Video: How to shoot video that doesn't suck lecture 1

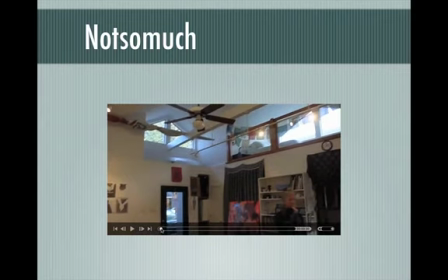16:25 You've got a person walking through the shot just at the beginning for no apparent reason. What's she doing? She's not even really in the shot, but she's in the shot.
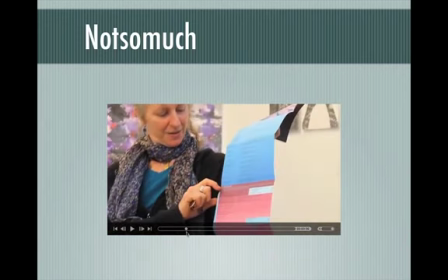16:32 There's no steady shot here. Then we have a nap bite, but it's just dumped into the B-roll for no apparent reason. There's a sound bite here. It's off the natural sound mic, but what is she even talking about? I don't know. You shouldn't have people talking as though it were an interview in your B-roll.
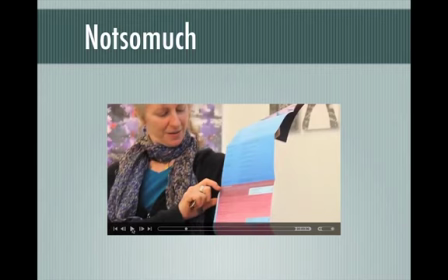16:50 We call that lip flap. it's basically just a person who's like we turn the sound out a little bit there's
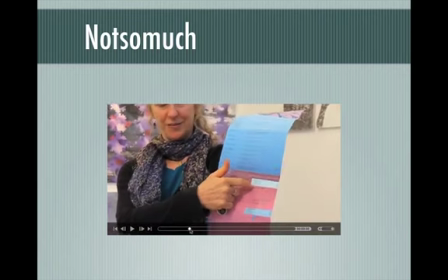16:57 a person but she's not really being interviewed but her mouth is moving and so people are going to be distracted they're going to say what are you talking about what are she saying
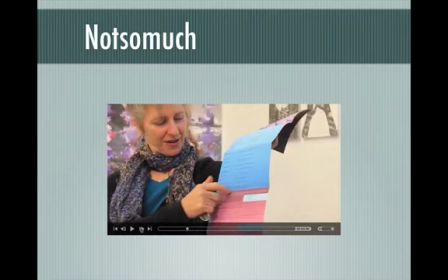17:04 is that a sound bite if it's not why am I looking at it so no lip flap or I will kick it right back to you fail it right away
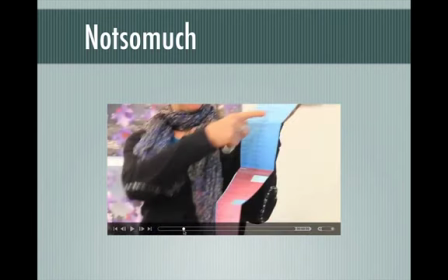17:18 This shot also does a thing I call searching. It's like, there would be a steady shot here, and it would probably be the person pointing at the schedule of events of upcoming art shows, but they're searching for a shot, so the camera just kind of tilts down across the whole thing.
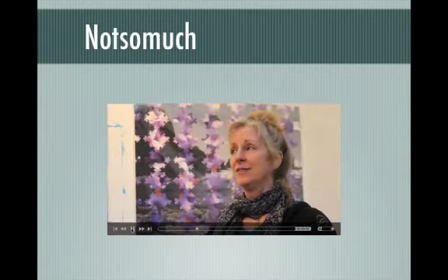17:33 And then on the satellite exhibition, I'm over here. And I like to kind of push the boundaries.
Okay, so that's a bite that's in there.
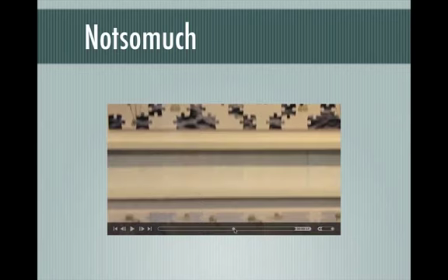17:39 If that were in B-roll, it would be wrong because it would be lip flap. as a bite it's kind of whatever and then some more just crappy
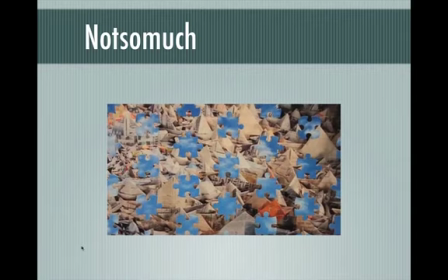17:45 b-roll so
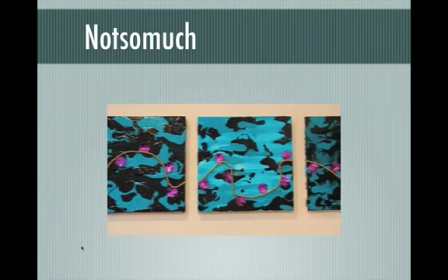17:55 the colors
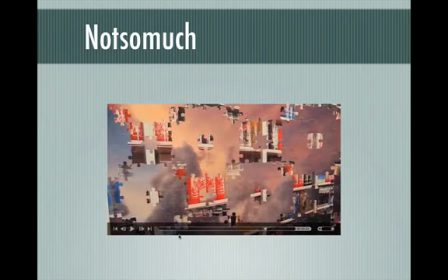18:01 are decent and these shots are kind of steady so you can see at some point they tried to take lessons from the book and get some close-ups but this is close-up after close-up after close-up and it's actually different painting different painting different painting you're not giving me a wide view of this painting to show how it's a bunch of puzzle pieces and then zooming in on a little bit
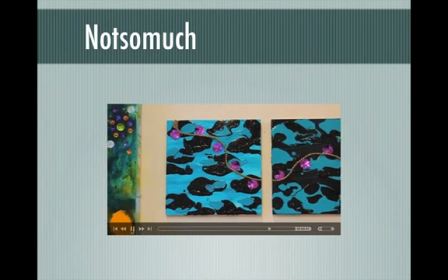18:20 closer spot it's just different artwork different artwork different artwork and it's really it's really hard to follow so this
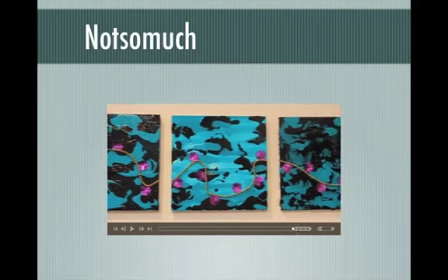18:27 is what not to do do not copy this do not do anything like this okay okay so
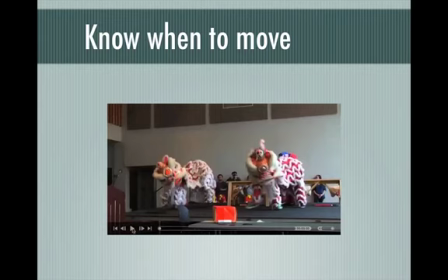18:37 this is an example of when it's okay to move the camera if you're moving with action it's okay to pan across if there are things that are rolling across a stage in your shot that's okay to move the camera I
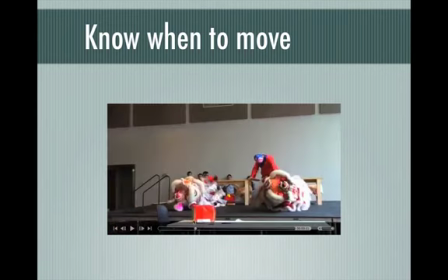18:51 don't like it as because it's a jump cut from where this guy is sitting down or kind of bending over and then here is jumping into the
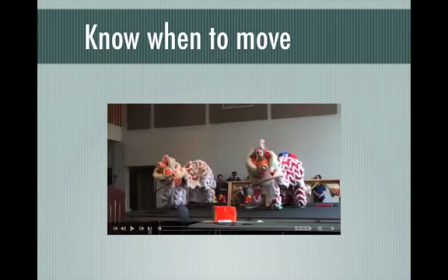19:00 thing you want to change angles before you get those two shots but this is okay in terms of this first shot it is a motivated pan there's a reason to pan yeah
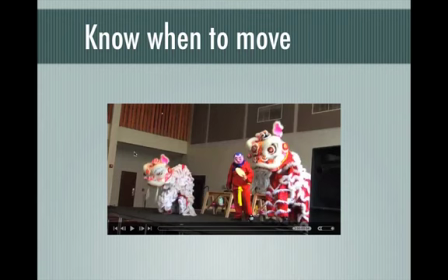19:15 I would take the middle shot out and you could use the first and last shot and it wouldn't fail as it is it's a
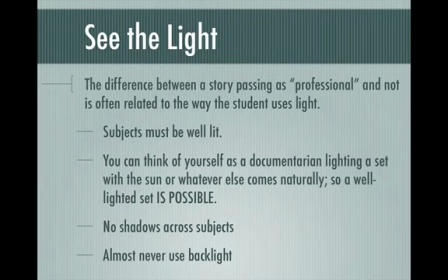19:21 it's a fail it's not ready to go yet okay uh you want to see the light when you're shooting the difference between a story passing is professional and not it has to do with the way you use the light you've got a your subject has to be well lit it can be from natural light or it can be from lights that you
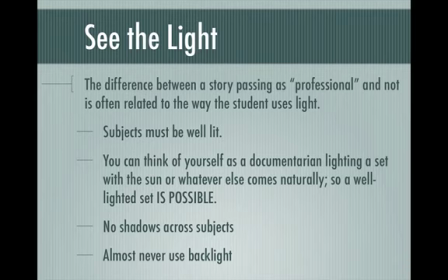19:35 set up but you got to think yourself as a documentarian uh lighting you know more often than not you're using the natural either the lights in the room or the sunlight to light your, you know, whatever you're shooting. And you just have to think of yourself, if you were a filmmaker, you know, where would you put the light source?
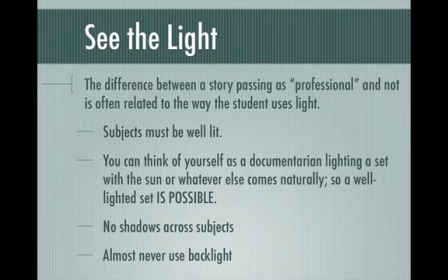19:54 And then, you know, what falls within that light source that you can actually get shots of? And so it is possible to think of yourself as actually working on a film set, you know, setting up a shot. You obviously don't have a crew of 15 people that would be set up a shot.